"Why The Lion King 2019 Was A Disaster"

Joe who?
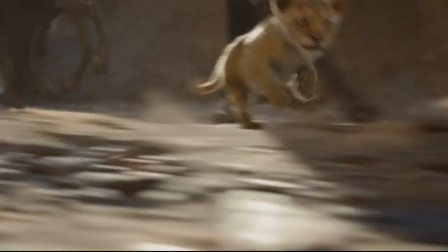24:42 That's because this movie doesn't want to have a theme. It doesn't want to tell a complete story.
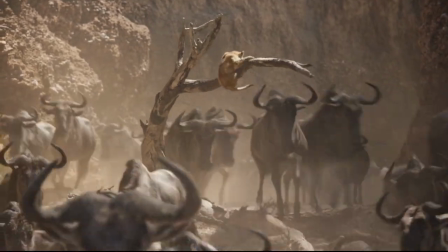24:48 It only wants to present the iconography of the Lion King like this shot where Rafiki pulls out his staff.
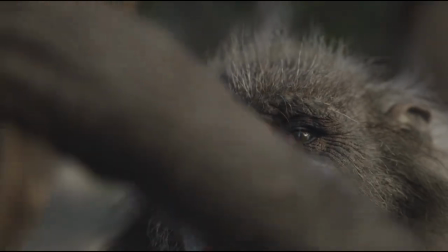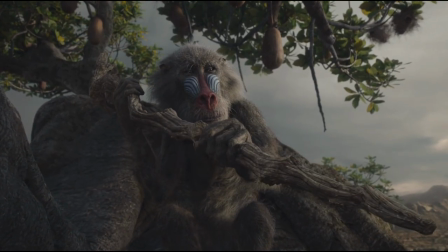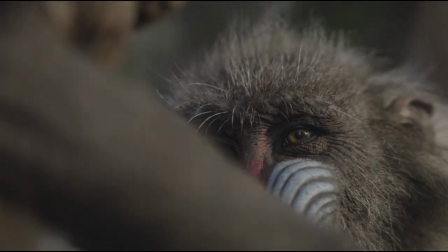25:07 It's making such a big dramatic deal out of this because oh my goodness it's Rafiki's staff.
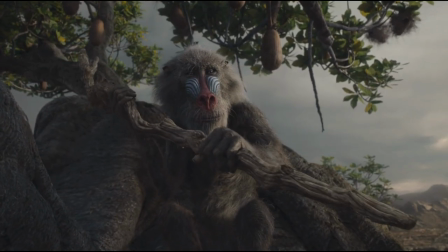25:13 Rafiki pulled out his staff but it's not important in the movie.
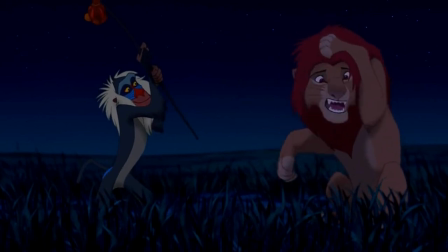25:18 It's not an Excalibur, it's just a stick that he uses, but it's a thing the audience recognizes.
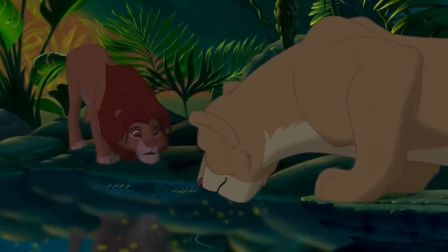25:26 The reason I feel the need to contrast Lion King 2019 to the 94 version is that it only exists to bank off the 94 version.
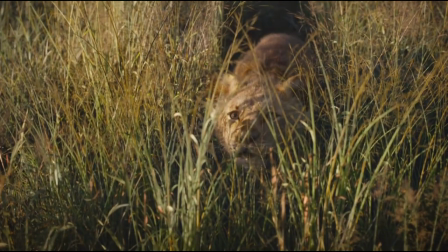25:35 So much of this movie seems to just revolve around pointing out how popular the first one is.
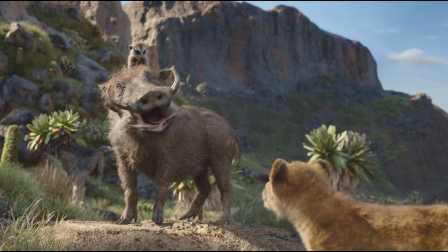25:41 Even more than you'd expect for a remake, it makes strange meta commentary on this.
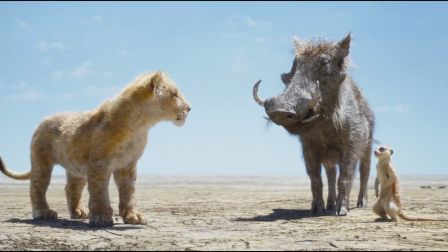25:46 Remember that joke from earlier?
Most people get a bigger reaction when we say it, okay, well anyway, Hakuna Matata.
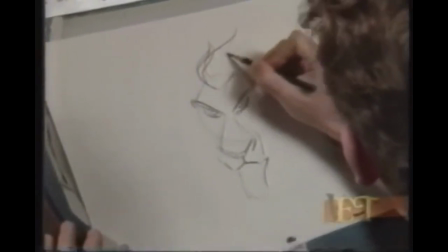25:52 The film's aware that it's part of this cultural shift away from films led by actors
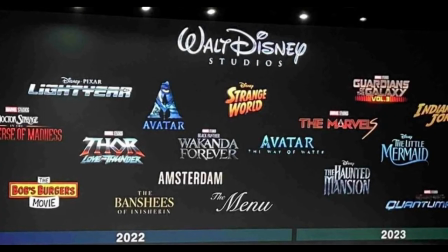25:57 or directors or writers and towards films led by intellectual property, IP.
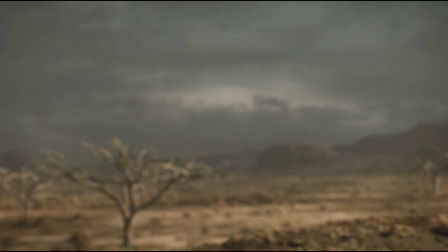26:02 And it's not even content with just copying Lion King, like this moment where Simba and his friends return home and they distract the hyenas.
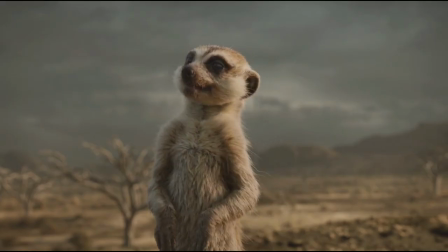26:10 It is with deepest pride and greatest pleasure that we proudly present
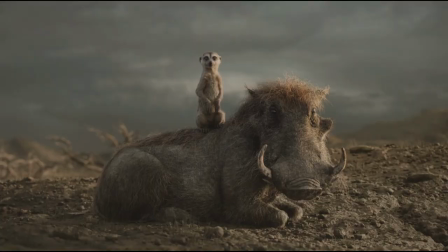26:18 Your dinner be our god!
Hey thanks, that reminds me that this abomination is next in my sights. That's the fatal flaw in this film to me.
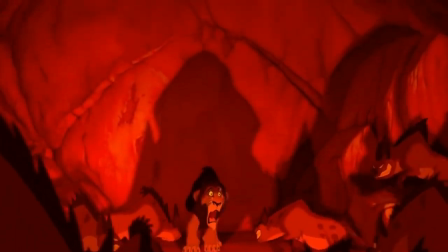26:35 It only exists to remind people of the 94 version.
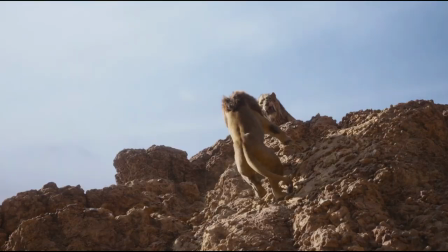26:39 It wants to showcase the visuals and famous lines in the sound bites, while removing the parts that gave them any actual meaning.
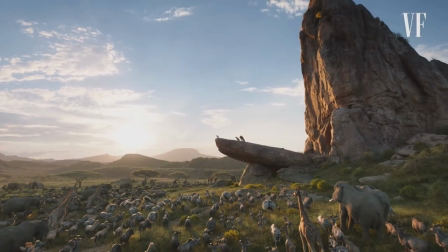26:46 The trick is to make people feel like they saw the old movie when you show them the new one.
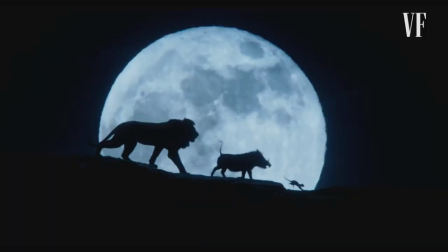26:51 And if you show them the shots and the moments that they remember in lines of dialogue or songs, it kind of checks the boxes in their mind.
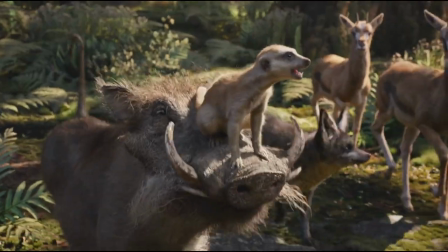26:58 It's a product designed to require no media literacy, and even discourage media literacy.
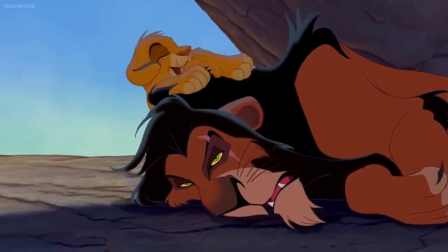27:05 I've heard people say they like it because it reminds them of the 1994 Lion King. To which I say, then just watch that one.
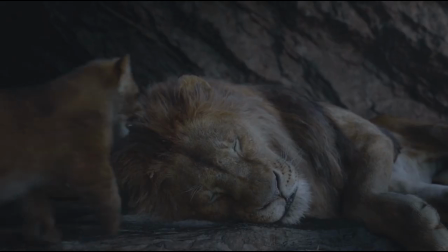27:13 The Lion King that actually gave a damn about its story. because the 2019 version demonstrably does not.
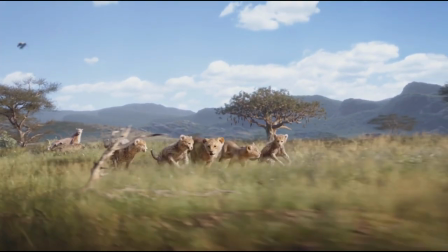27:20 This movie, for all its effort, doesn't manage to recapture the magic of the original film.
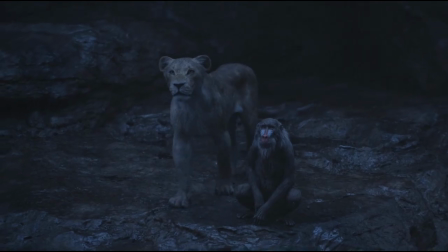27:25 It doesn't even mean to. Its only value comes from repackaging the most nostalgic moments of the first Lion King, and any changes only add bloat to and dampen the emotions of the story.
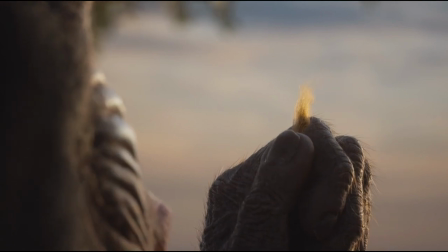27:36 Both within the text and behind the scenes, The Lion King 2019 is a testament to the ongoing drive in Hollywood to wring genuine
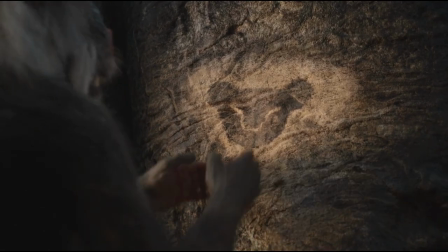27:45 talent dry in service of the almighty intellectual property without any regard to what made those stories special in the first place.
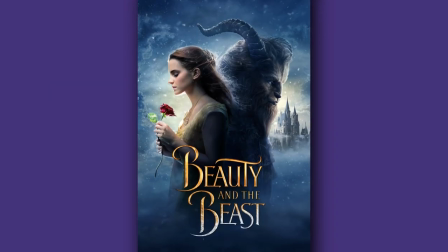27:55 And oh yes, your time is coming. Your time is coming.